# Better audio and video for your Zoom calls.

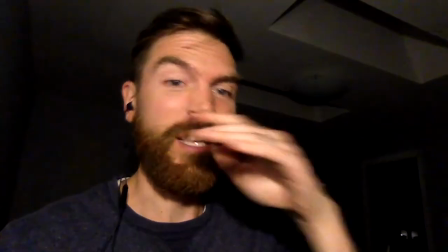267s
So as you can see obviously I took the lampshade off so it's not as diffused and the light is much much stronger and instantly the whole scene is way way better.
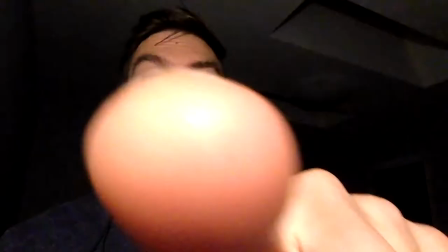274s
So obviously I have a better light but because it's in there and I've lifted the camera up so that the lampshade is just barely below the lights like if I lift this you can see right here the computer starting to cast a shade onto there so it's just below there.
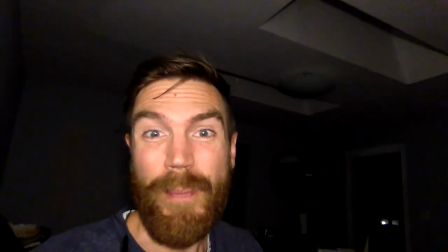289s
What that does is that put that catch light right in your eyes it makes you look a lot better so
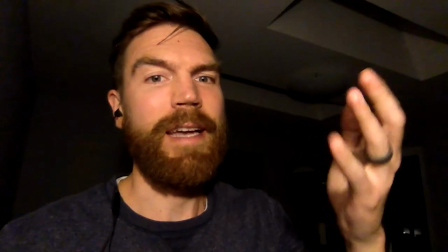301s
as you can see obviously I took the lampshade off so it's not as diffused and the light is much much stronger and instantly the whole scene is way way better
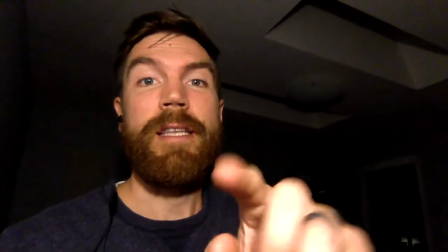307s
so obviously I had a better light but because it's in there and I've lifted the camera up so that the lampshade is just
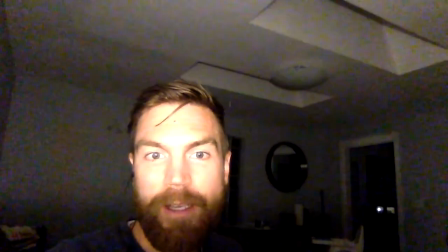314s
barely below the lights like if I lift this you can see right here the computer starting to cast a shade onto there so it's just
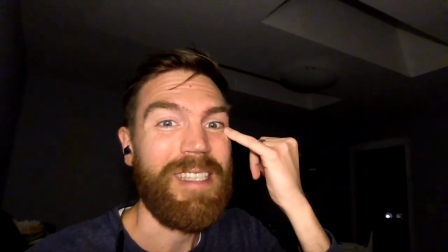321s
below there what that does is that put that catch light right in your eyes it makes you look a lot better yeah so there's one other thing you can do here yes all the lighting is looking really really bad is because in the end this camera might just not be able to make it work like obviously i took the lampshade off and things look a lot better now but it's just might be impossible to make those actually look great so the trick last trick is might be to use a different camera with that what i've done is i just installed the same like zoom app or whatever that I'd be using but I installed it on this phone here and then I'm going to use that in order to see to use that as the camera and then I'll probably just like mute the screen here is that I would just be able to talk or take notes or whatever and see things from the computer but if this is what I like to protect it so I'm gonna flip over here in
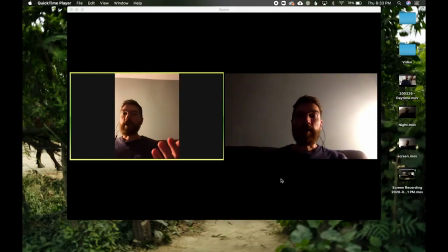372s
screen record and you'll see what I mean alright so as you can see I'm now sharing I'm kind of like video chatting with myself and this is the same thing as if you use like if you received like a Zoom invitation, you could just log in on both accounts. You might need to make two accounts if you for some reason need to, but that's not necessary. You might be able to just like be a guest on one and be logged into the other.
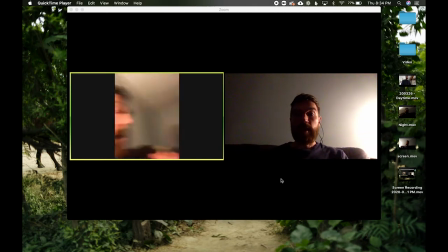392s
But this is actually using the front facing camera of my camera and it instantly, you can see how much better like a newer phone is versus the computer. They just put much better cameras in the phones. But the real trick here is there's two things.
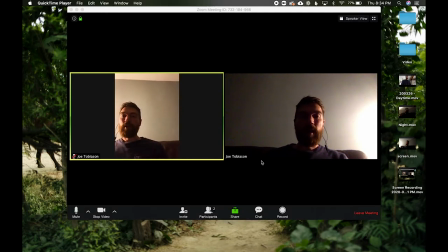406s
Number one, if you're going to do this, make sure that you mute the audio export on the phone. And so you can see here, I'm going to flip over and you'll see on the phone side, it says up here in the upper left corner here, that's speaker on.
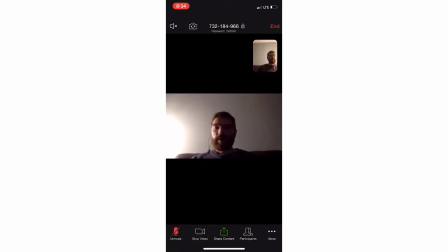423s
And then we're going to turn that back off. You'll make sure that speaker's off just so you don't get the audio thing on there.
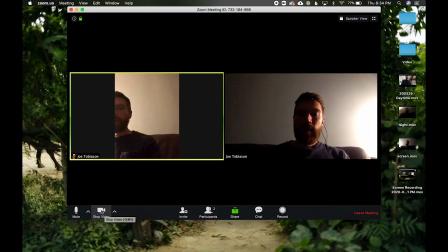428s
And honestly, you probably actually want to end up hiding your screen on the main screen because that just gets really annoying because people are going to see you twice.
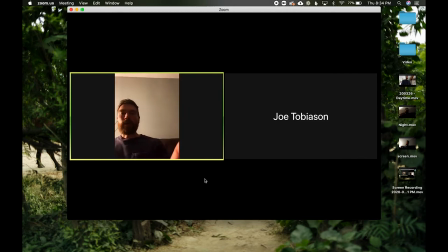436s
So right there, you can see my name and then the other one. But the real trick here to making this look good is actually to flip it around
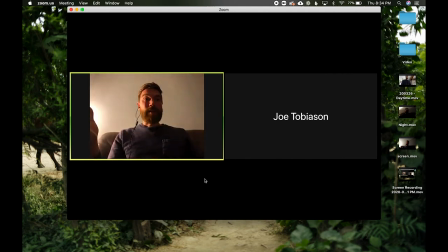444s
and use that front-facing camera, which, oh my gosh, how much better does that look already? There's a tiny, tiny, tiny bit of lag coming in there.
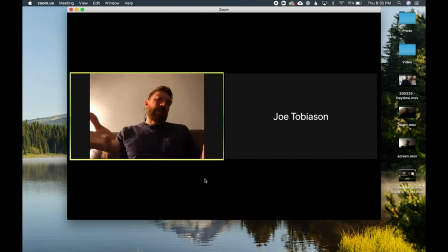454s
But that's not the end of the world, honestly. We can probably deal with that.
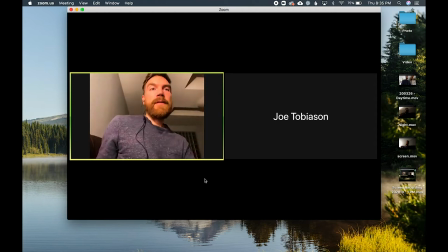458s
And especially if I turn over here back towards having that good light right in there like i was saying so there's the shadow just underneath there right in there it's looking good now it looks a little bit weird because i just have my my phone sitting here up against the monitor so maybe
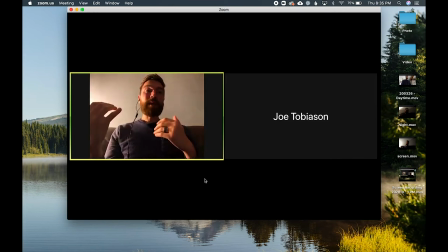471s
you can position it differently or something like that to make it be more appealing but just use that tool you already have to make it be in there one thing is i'm actually looking right make sure you look into the right camera so if it's if it's in here like talk to the
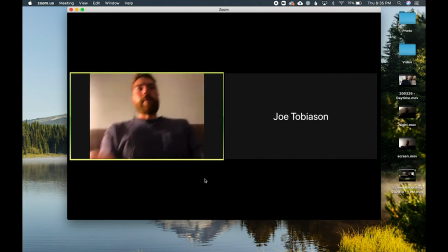484s
camera that you're looking at don't look at the wrong one or if you for some reason want to like put it over here on the side and then your laptop's here, so you're taking notes. Make sure you talk into the camera that's actually recording on here. But oh my gosh, how much better does this quality look already, right? It's daytime again, and let's talk about audio. They're basically, there are only two tips when it comes to this one. The first thing is turn everything off.